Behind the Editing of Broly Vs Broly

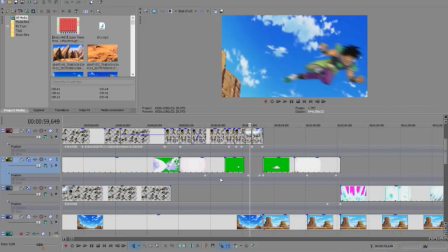[8:15]
And then I kinda, when you're editing, sometimes you lose the sense of time, you know,
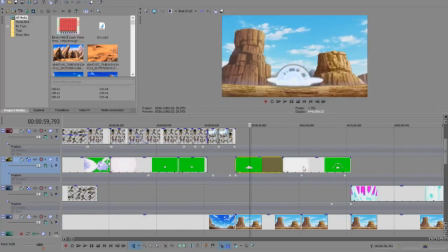[8:22]
because you spend so long in this thing, and the actual video, it lasts like what, 2 seconds.
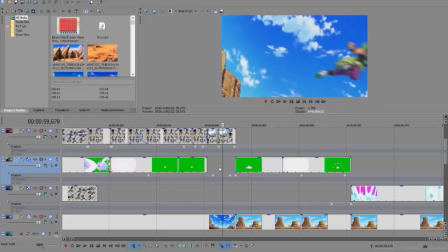[8:29]
So the ball goes away, and I just immediately made Broly dash away. So that was very instant. I should not have done that. I should have waited a little bit. Oh well.
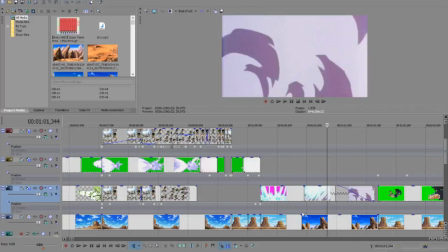[8:41]
Later I actually slowed down this one just a bit like an explosion to give it a break, a breather.
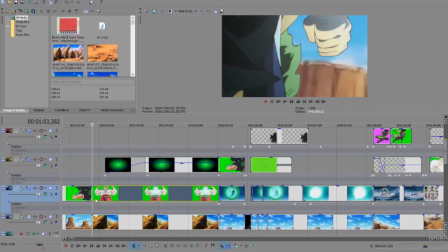[8:50]
And Broly charges again with the same.
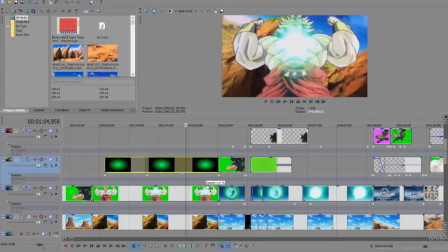[8:55]
And I added this one to make it seem like he was doing the shield, because as you know, this is a Ki Blast attack.
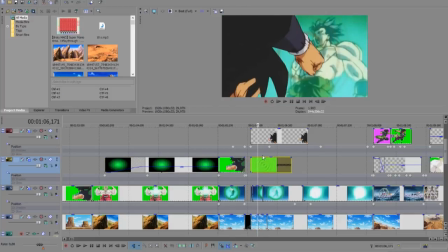[9:00]
Added a water ripple effect here to make it seem like the fist connected to the bubble.
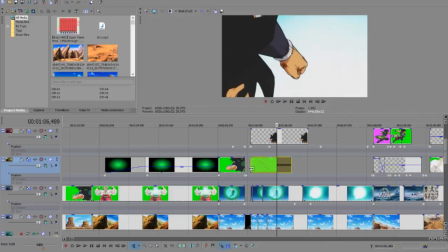[9:06]
And of course the impact frame, which is just really a Photoshop of the frame with some filter added.
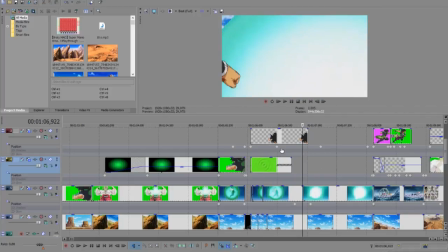[9:18]
And pushing Broly a little bit to go away as if the shield is expanding.
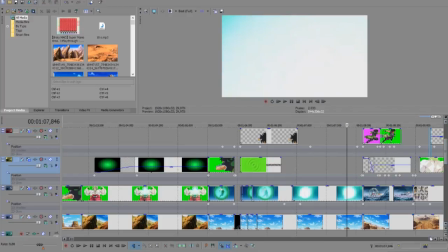[9:26]
And this is my favorite moment because so much is a thumbnail.
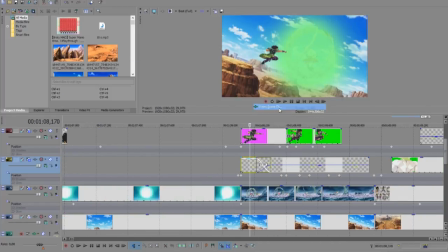[9:33]
Added a glow to the shield to make it seem fitting, since it's filled and not hollow. Then it expands. There is a comment because why is there smoke here?
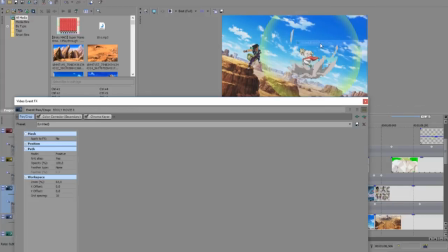[9:48]
Well, that's because I did the masking from the video. It wasn't in the green screen pack, and this is what it's showing.
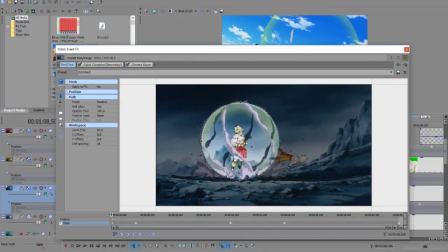[9:53]
And as the bubble increases, so does the smoke appears. Originally, to mask you would need to make those dots around Broly,
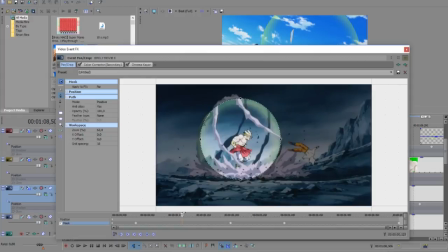[10:11]
frame by frame, every different stance he has to have to change it, and mostly circle him again, or rather trace, I suppose. That's the word that people like to use nowadays, huh?
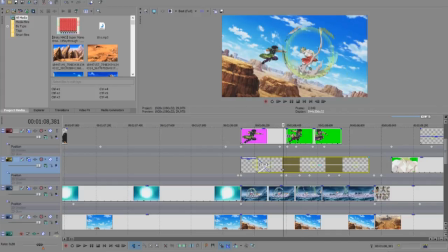[10:29]
So yeah, I decided to make it. Plus it's Dragon Ball, so you can have smoke come out of nowhere in every explosion.
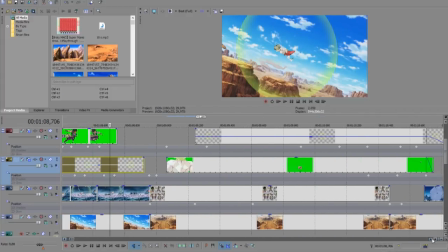[10:37]
It doesn't make any sense. Then Broly dashes with the shield as well,
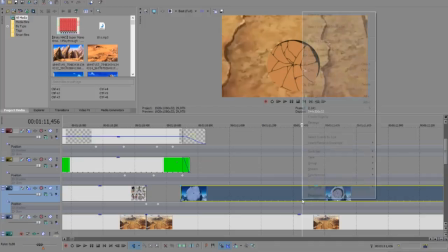[10:41]
and punches Broly on the ground with the Vegeta hole that we are all very much in love with.
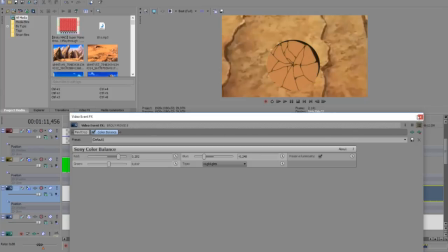[10:51]
I just did a color correction here. This one's a little tricky.
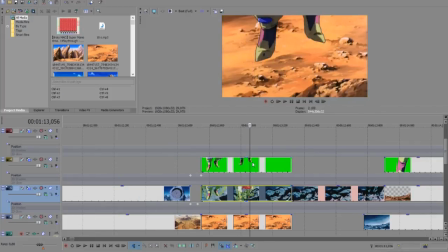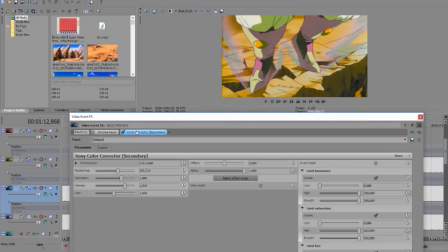[11:02]
I did some color correction. This stuff from the movie. This is the original color.
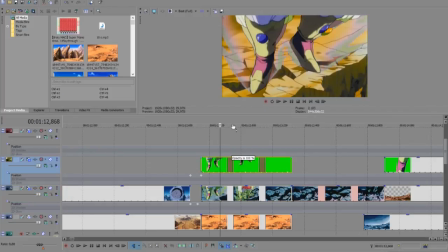[11:08]
And you see Broly changes, so I thankfully during green screen pack there was some, so I just have to match the poses.
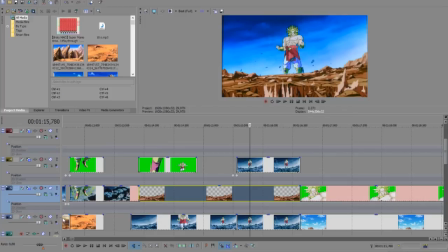[11:19]
And here's a little bit more complicated because, as you know, the original ground, the original color is this one.
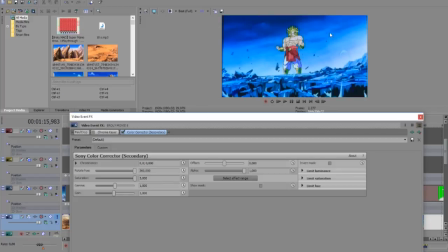[11:29]
So I did this to match the sky, blue skies.
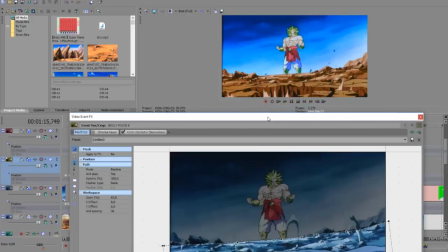[11:34]
This one I'm only showing the bottom part because the ground crumbles.
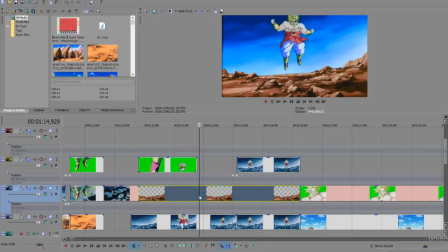[11:43]
And here to make the color the right color for the ground.
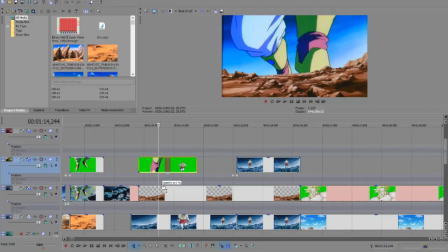[11:50]
And of course, thankfully Broly is here, otherwise this is what it would look like.
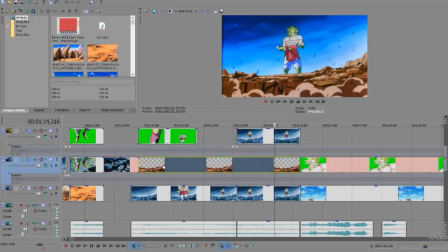[11:59]
To make the ground crumble. A lot of work for maybe, what, 2 seconds of scene?
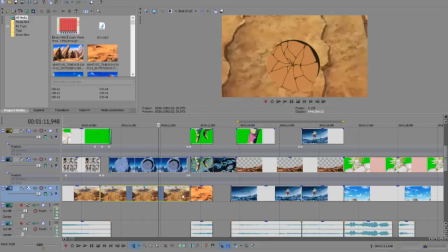[12:08]
But I wanted to make it seem impactful, this little crater here. Then we go to Broly's transformation sequence.
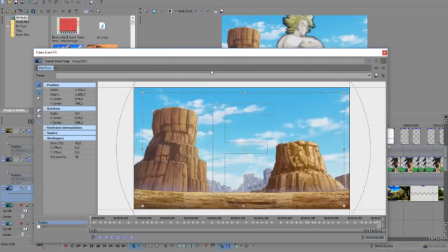[12:17]
Oh, over here we have lots of shaking. Camera shaking.